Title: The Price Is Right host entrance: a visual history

The aura of the legendary host comes through because it's still Bob Barker.
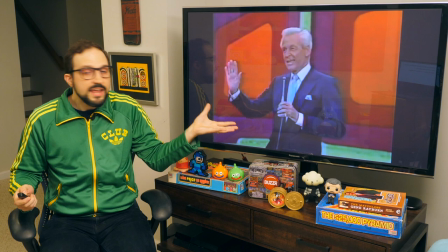And after decades in front of a national audience, he is a daytime TV legend. This is someone who had a star on his dressing room that said WGMC, which stood for World's Greatest Master of Ceremonies. So if ever there was a guy with the ego to really own a spinning star wipe, it's Bob Barker.
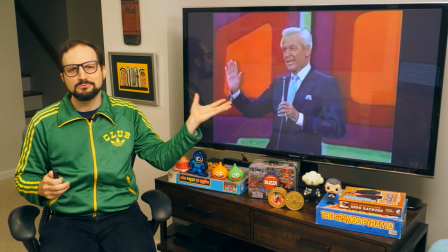Hell, the spinning star wipes might have been Bob's idea, for all I know. The Barker-era host entrance is a red carpet rolled out for game show royalty. Game show royalty who knows it. And as long as the king keeps walking out on that carpet, you don't really notice when it gets a little threadbare.
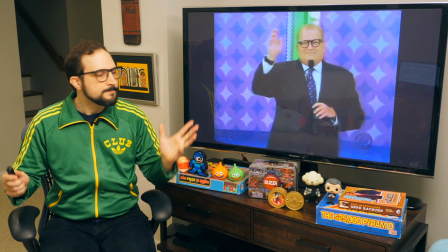But then we come to the moment where the king has abdicated the throne. We're jumping now to fall 2007, and it's the start of the Drew Carey era.
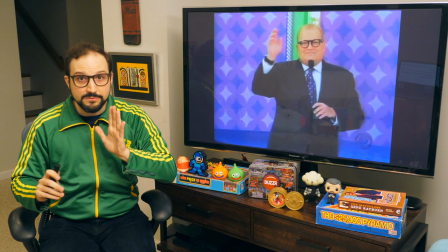The clip we're going to look at is purportedly the very first show that Drew taped, his very first host entrance.
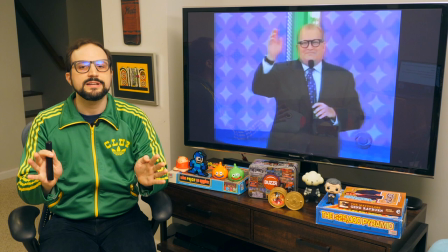In any case, it's very early from his run as host. Let's take a look now at the king's old carpet being rolled out for the new guy.
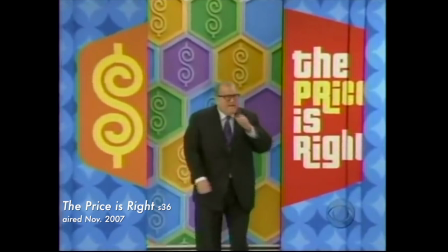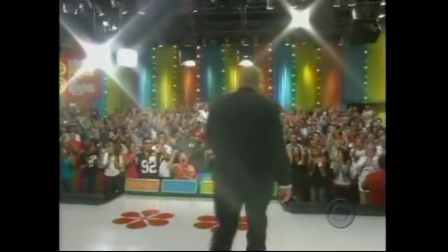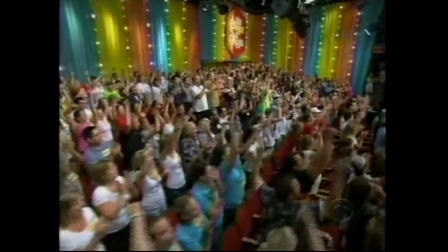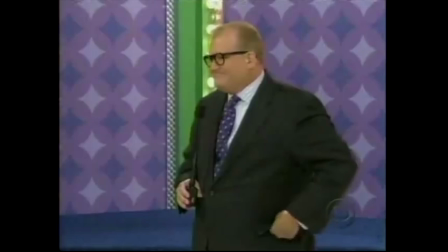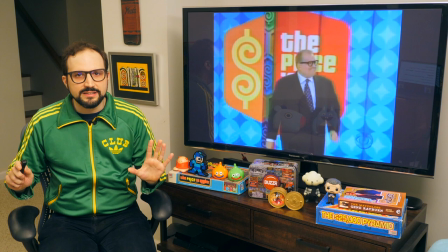All right, so this does not work. It's awkward, it's lifeless, it's kind of cringey, honestly. And part of the problem is simply that times have changed. Host aside, part of the fantasy offered by the Price is Right has always been, come on down, right? One minute you're Jane Q nobody, the next you're on TV. And in Price's heyday, when there were only three big networks dominating the American TV airwaves, being on television was a more rare and special thing.
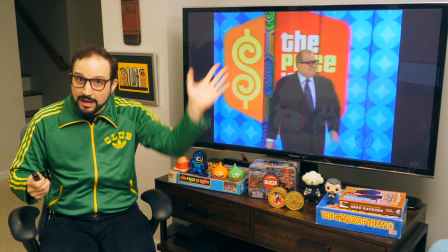It carried a sense of wonder, right? Like, hi mom, I'm on TV, right?
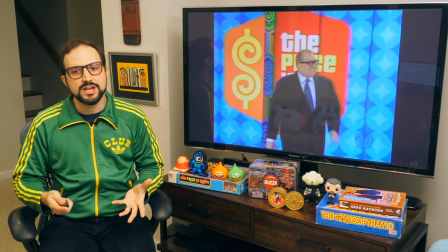But by 2007, you've got hundreds of cable channels, you've got reality TV, you've got YouTube.
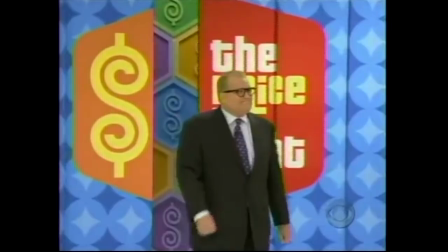It seems like everyone is on TV. It's not that special anymore. So this intro, with its old visual lexicon of the stage, the lights, is playing off a mystique that the medium has lost over time. But there is a problem with the host, too. Which is not to say that this clumsy energy is Drew's fault.
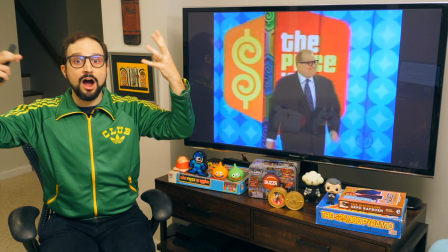It's not. Here's the problem. You have this big windup. Here's the star of The Price is Right.
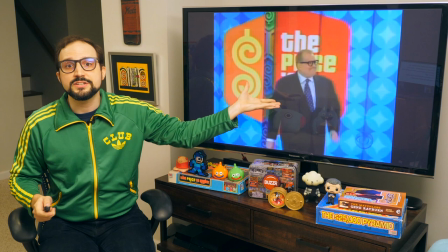The camera zooms, all the same old fanfare, presenting his majesty, Drew Carey.
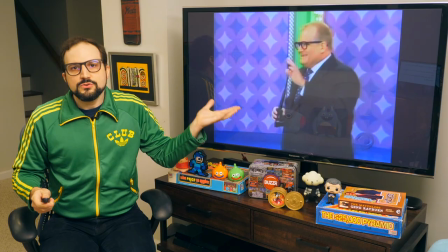But the guy at the center of it all is like, oh, hey guys. He's not royalty. Drew's nervous, as anybody would be in the first day of this job. But also, that nervous energy is just part of who Drew Carey is. He's antsy, he's bouncy, he's anticipating the next laugh, right?
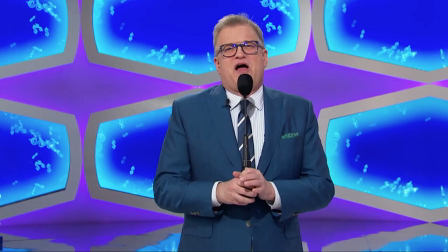This fidgeting he does with his suit jacket, that's not just first-day jitters. He still does that 13 years later.
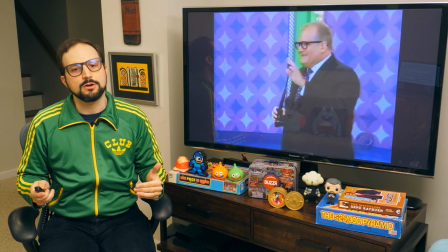The mismatch here between the royal ceremony and everyman Drew Carey is pretty awkward.
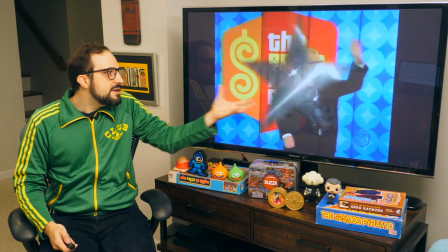Drew's not the host who can really sell a star wipe, in short. So when you give Drew the star wipe treatment, you're not giving him a chance to succeed. You're not telling a visual story here that fits the subject or fits the moment. The old producers from the Barker era were still in charge for this first year of Drew, and they really didn't know how to produce for him, in my opinion.
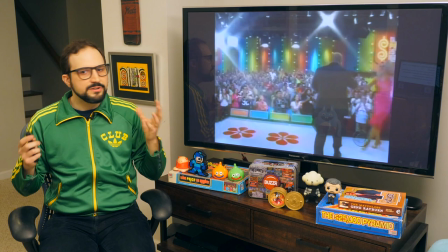Yeah, they refreshed the set, they taught him how to play the games, but from a production point of view,
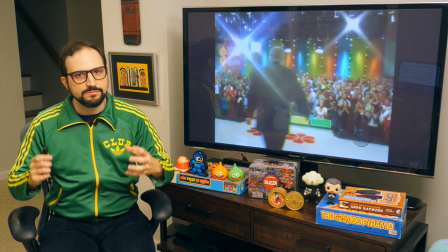they dropped Drew into a show that had been molded around a very different singular persona.
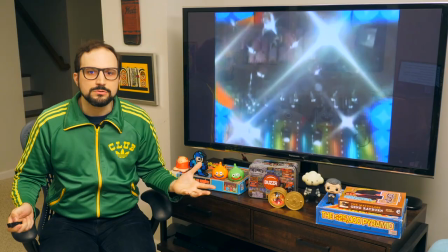They're running Drew through Bob's machine, and it shows. In fairness, the production team is nervous here too. they don't want to make too many changes and alienate the audience just
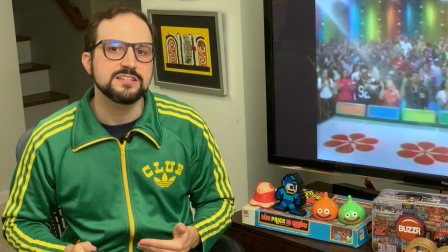when a new host is replacing the old legend because of that nostalgia factor I talked about.
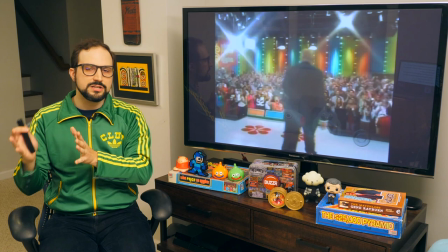Maybe, in fact, they played things just right for that first transition year by erring on the side of familiarity.
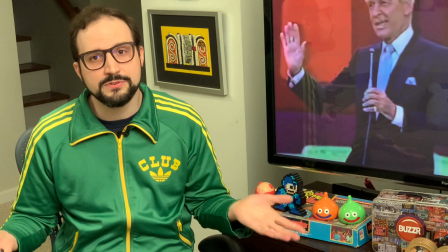But to me, this 2007 host entrance is emblematic of this production team's approach, which was basically to sit back and wait for Drew Carey to turn into Bob Barker.
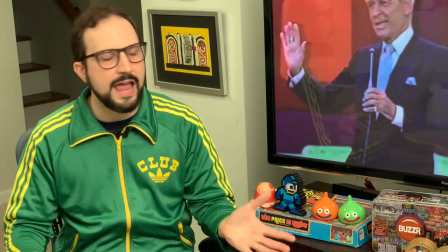It was magical thinking. that was not going to happen.
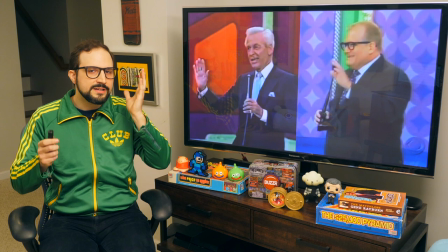They're different people with different backgrounds from different eras of the medium.
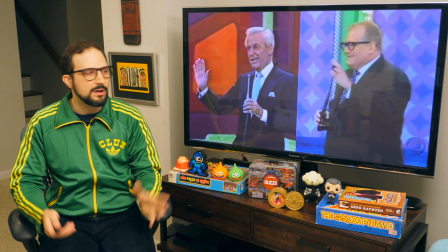It was unfair to expect Drew to become Bob, and it didn't make for a terribly watchable show, as they kept pretending that he was Bob. Drew still had the potential, though, to become a great host of The Price is Right, and I say that because, in my opinion, he did become a great host once he had a team of producers who supported him. So after that first season, the owners of the show got rid of the old showrunner, and they put a producer named Mike Richards in charge of a creative overhaul. And what Richards did was to carefully rework the whole production to treat Drew as an asset rather than a hindrance to this sacred formula.
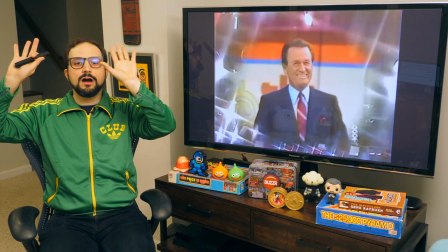And what kind of asset did they have in Drew vs. Bob? Bob was world's greatest MC, the star, king of the mountain.
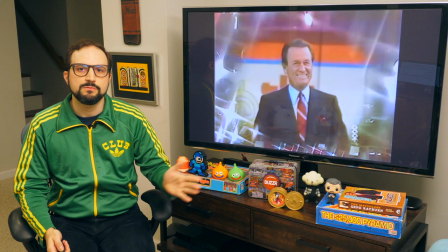Who was Drew? Well let's look at the TV successes he had before The Price is Right.
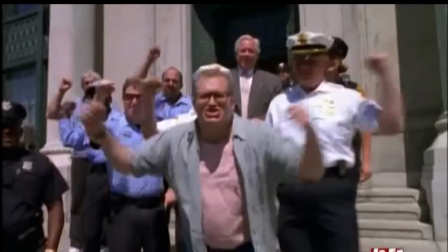He had his long running ABC sitcom The Drew Carey Show,
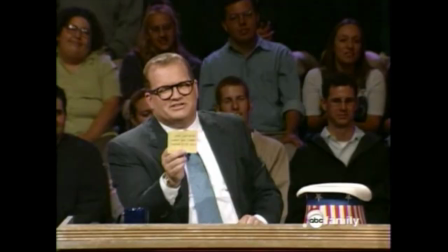where he was the jokey everyman who centered the show's swirl of over-the-top kooks, and he hosted the improv comedy show Whose Line Is It Anyway?,
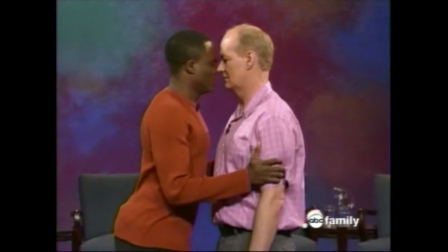where he was the jokey everyman who centered the show's swirl of over-the-top kooks.
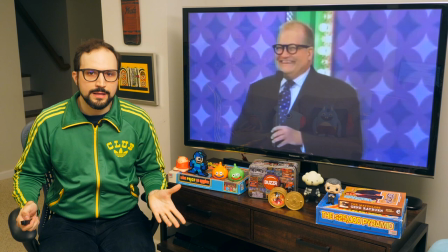So you're the producers of The Price is Right in 2008. You've got Drew Carey. You've got a never-ending parade of hysterical contestants.
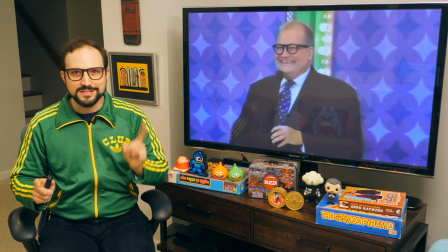You might think, hey, let's position Drew as the jokey everyman who centers our show's swirl of kooks. And so they did. Mike Richards and his team reworked the whole show along these lines, and that revision of the show's production is the template that's pretty much still in place to this day.
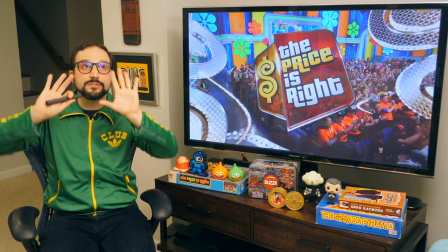So now we're going to take a look at a host entrance from the most recent season, 2019-2020, and you'll see how the visual story has changed. It's not Bob Barker, the star. It's Drew Carey, the host.
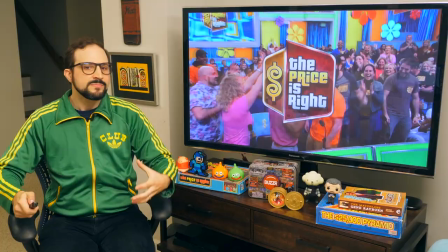Host in the sense of somebody who has you and a bunch of other friends over to his place for a big party.
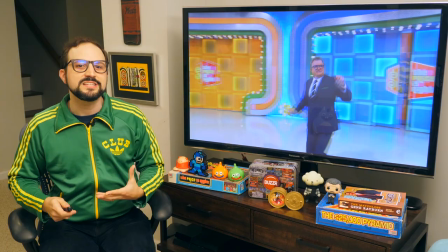And instead of playing up the dated Hollywood fantasy of stars,
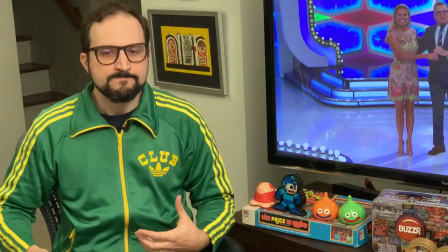lights, the big TV stage, The main visual emphasis is now the swirl of energy that spins around Drew.
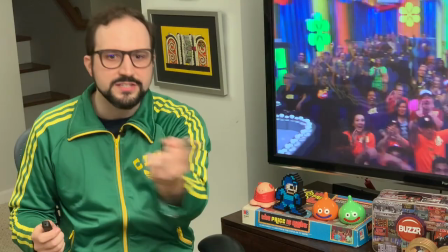That swirl is the star now, it's the selling point of the Price is Right, and Drew is the hub of Price's spinning wheel.
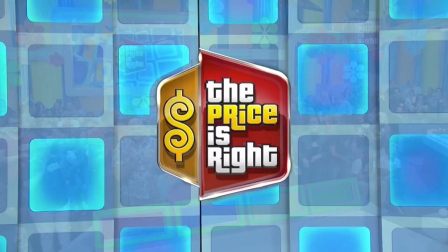Keep that in mind as you watch.
Here's your host, Drew Carey!
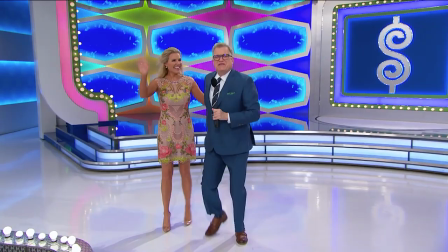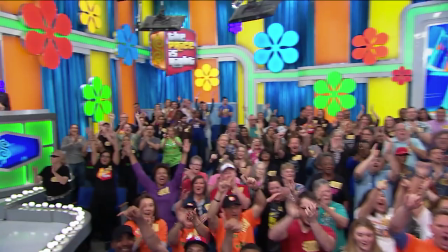Here, look, it's Lisa Rudders. And say hi to my friend, George Gray! Yeah, good morning, Rachel, good morning, Drew!
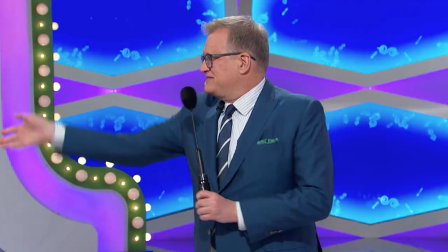Ooh, I am ready to give away some prizes. Let's do this thing. Hi, Mama May! What's up, everybody?
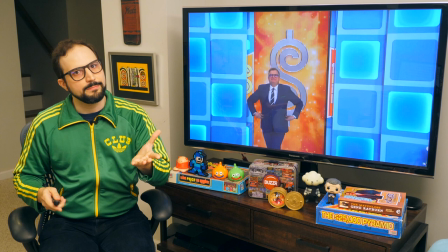Hi, welcome to the show.
Okay, what did you notice? Here's what I want to call out. First, the announcer's copy has changed, right?
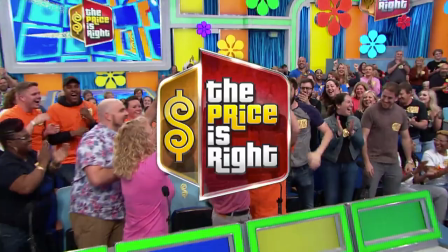Drew is no longer the star of The Price is Right. Now he's your host.
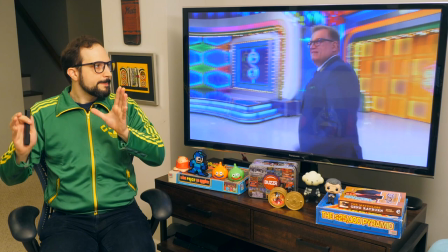A pretty straightforward reframing there. Next, the camera moves. They're basically now just two arcs.
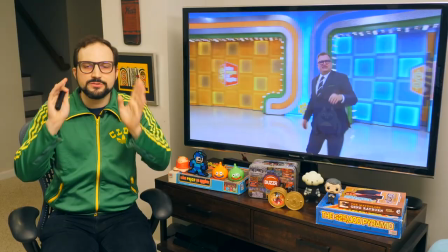The first one is a pan that follows Drew across the stage. In Bob's intro, the movement was all along the z-axis. this way, right, with the zooming.
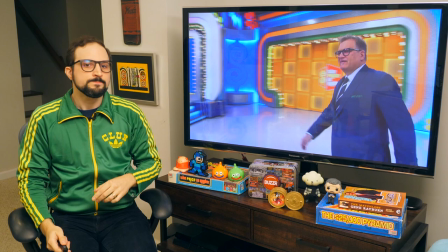In Drew's intro, the camera rotates instead. It spins around.
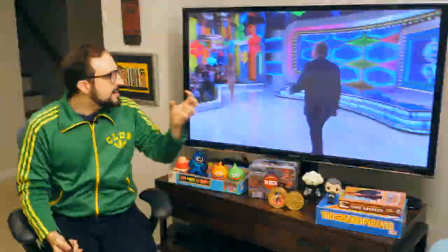Then we crossfade to this shot and just look at the transition, how elegant it is. The instant Drew's entering the new frame, we transition at this shot.
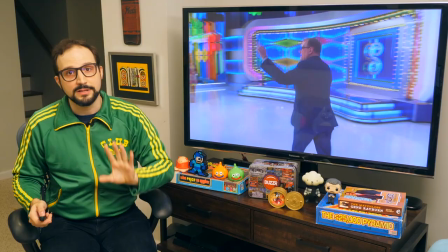Nice timing there. Nice Mark Breslow style craftsmanship by the show's current director, a guy named Adam Sandler.
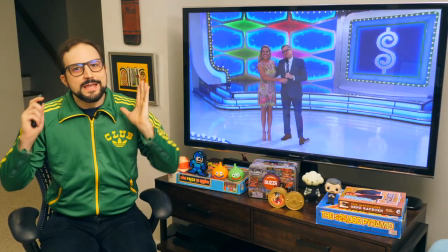No relation to Happy Gilmore.
I think you should be working at the snack bar. You better relax, Bob.
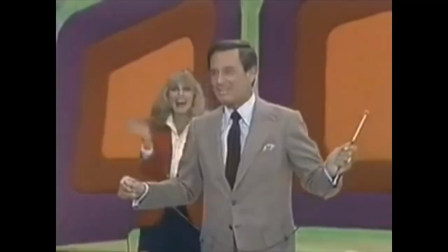In the Bob Barker era, at this point, Bob would stand here and he'd just soak up the crowd's adulation.
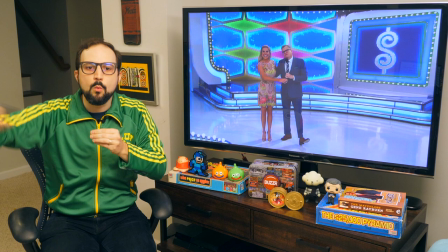But here, as soon as Drew hits his mark, he starts directing the viewer's energy back out, not toward him, away from him.
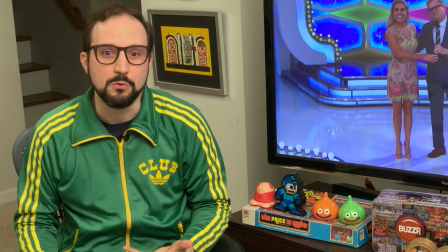Hey everybody, welcome! And now meet my friends. The way a good party host would, right?
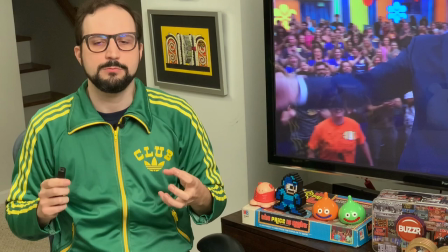And in this manner, Drew facilitates the centrifugal force of this sequence. He introduces the model, and then he tosses to the announcer.
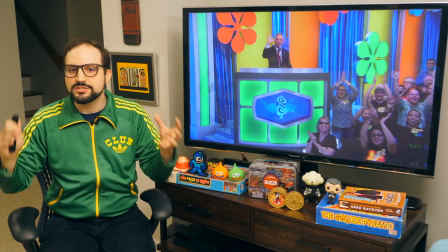And Drew's arm motion initiates this second big camera move. This is a jib shot, and a jib is just a crane.
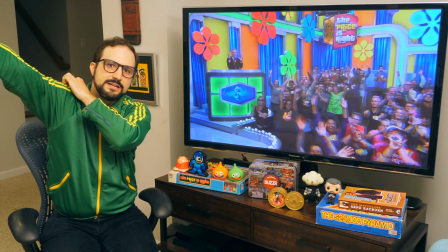It's a long arm with a camera on the end of it. You've got your camera up down here, and all they have to do is move very little,
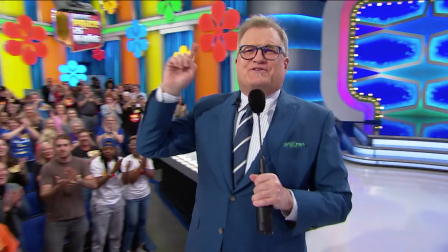and this arm swings all around the studio and gives you this sort of carnival ride motion.
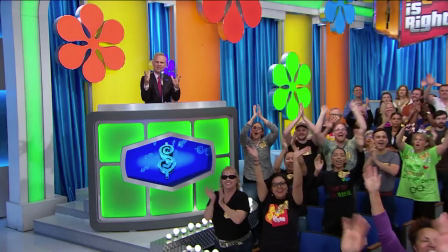What is the subject of this shot?